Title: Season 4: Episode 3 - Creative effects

Welcome to the 4th season of the Olympus Anywhere Classroom, Episode 3.
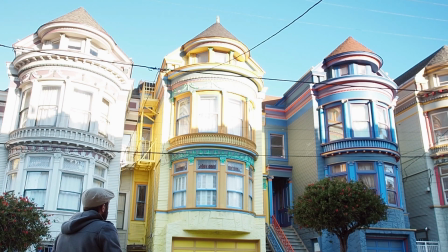Today, Olympus trailblazer Austin Latimer is going to show us some powerful tips to help you stir a little visual art into your videos and photos.
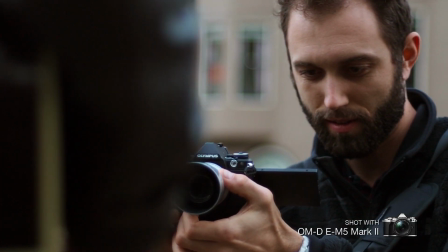In fact, this video was shot on the OMD.
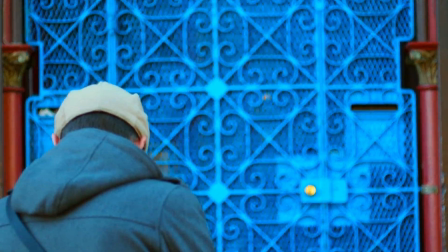One of my favorite things to look for when I'm out on the street filming and photographing is really textures and depths of angles and lines. And so I like looking at small things, like kind of the little details that people usually walk by,
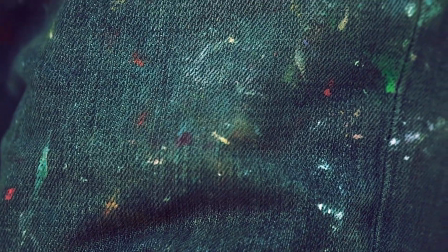and really kind of figuring out a way to show that on film that makes it look interesting.
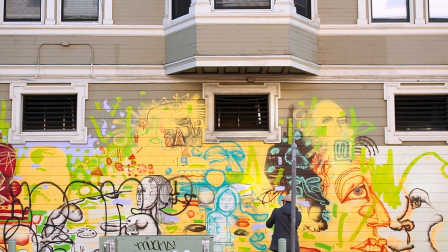One of the features in the EM5 Mark II, you can just hop back and forth between shooting photos and shooting videos.
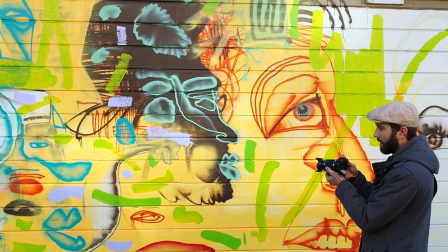So with art filters, you can pretty much go anywhere and make anything interesting.
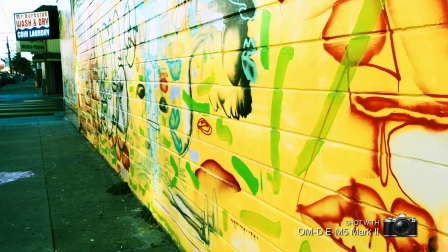You know, I just popped on the cross-process filter and get to really play around with it, allowing for this kind of eerie, kind of
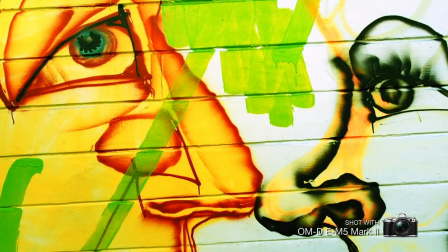semi-desaturated of the reds, and really pops the greens and the yellows.
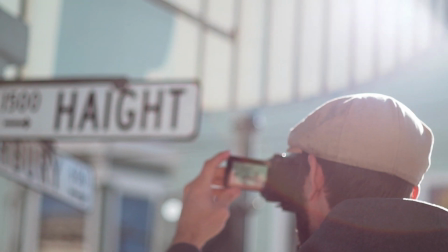So these arches are a good opportunity to use one of the new features in the EM5 Mark II, which is the keystone compensation.
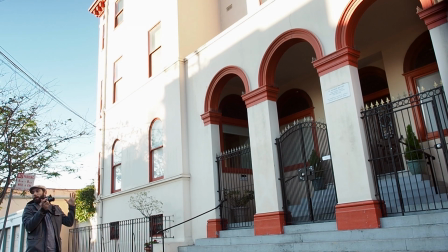When you're shooting architecture, you sometimes have to use a lot of wide-angle lenses to be able to see everything that you need to. When you're using a wide-angle lens, vertical and horizontal lines end up being a little warped.
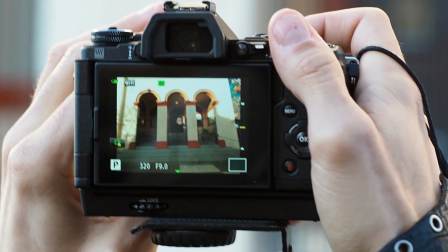And so what the keystone compensation allows you to do is it allows you to readjust those warped lines to a more natural look in camera.
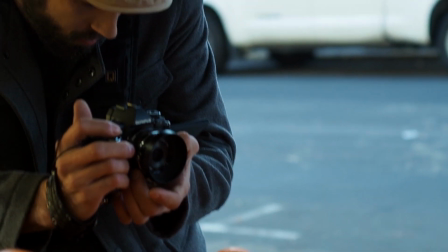So here's a great opportunity to capture a lot of color. There's all these different fruit on the corner of the street here.
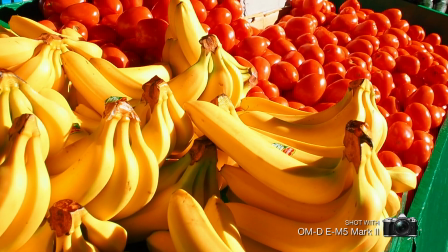And so I'm choosing to use the pop art filter to be able to really show the extra saturation, and it really just boosts the colors of all these fruit.
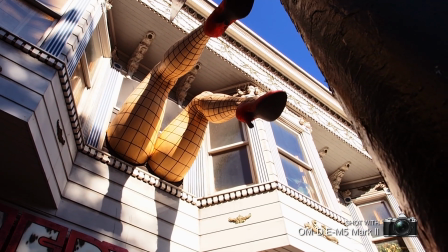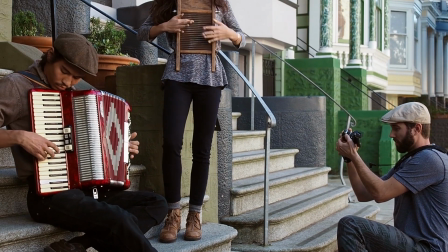So I was walking around and I just came across some street performers, and it was a great opportunity to use a new feature called Art Filter Fade,
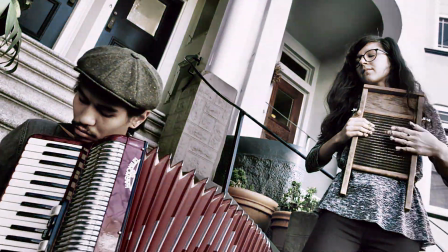which allows me to transition from one art filter into another one without having to cut the video.
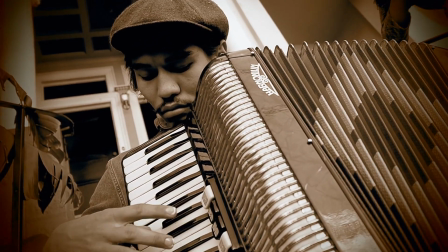I chose to use the sepia filter, the dramatic tone filter,
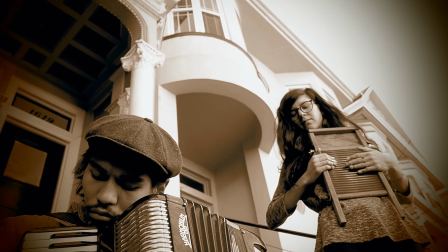and the pinhole effect because I wanted to kind of simulate the old vintage kind of look.
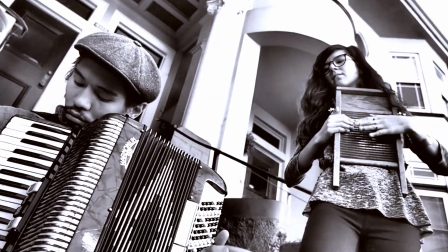One way you can create a really interesting effect in your video very simply is by using the partial color effect.
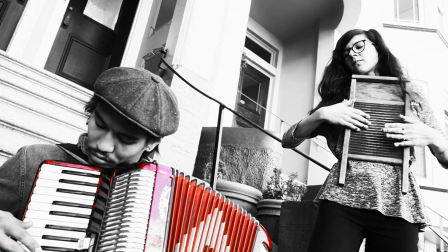That basically allows you to isolate one color in the scene and neutralize all the other ones around it.
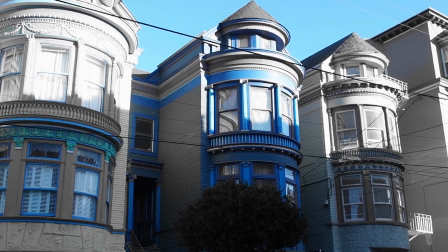It creates a really dynamic, interesting look.
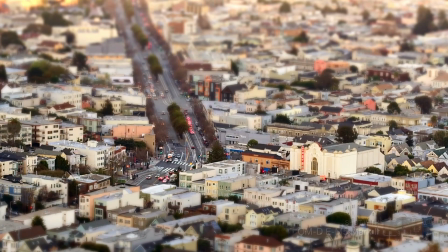One of my favorite art filters is the diorama art filter, and that's basically an effect that simulates a tilt-shift time-lapse.
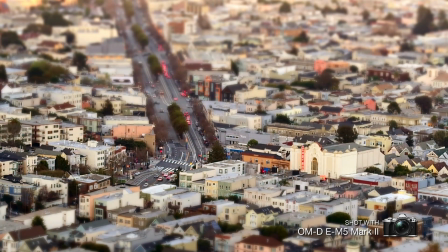It makes everything look small and people moving through the frame really quickly. So don't be afraid to go experiment with your art filters and all the other effects this camera has.
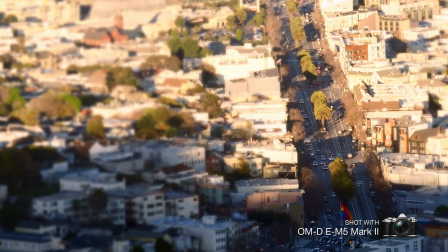So go out there and make some art.
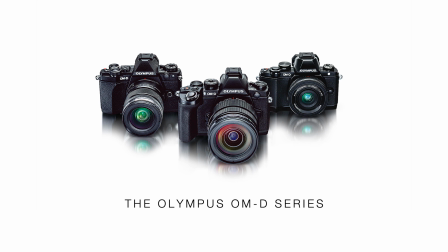To learn more about what you can do with the Olympus OMD series, visit getolympus.com/anywhere classroom.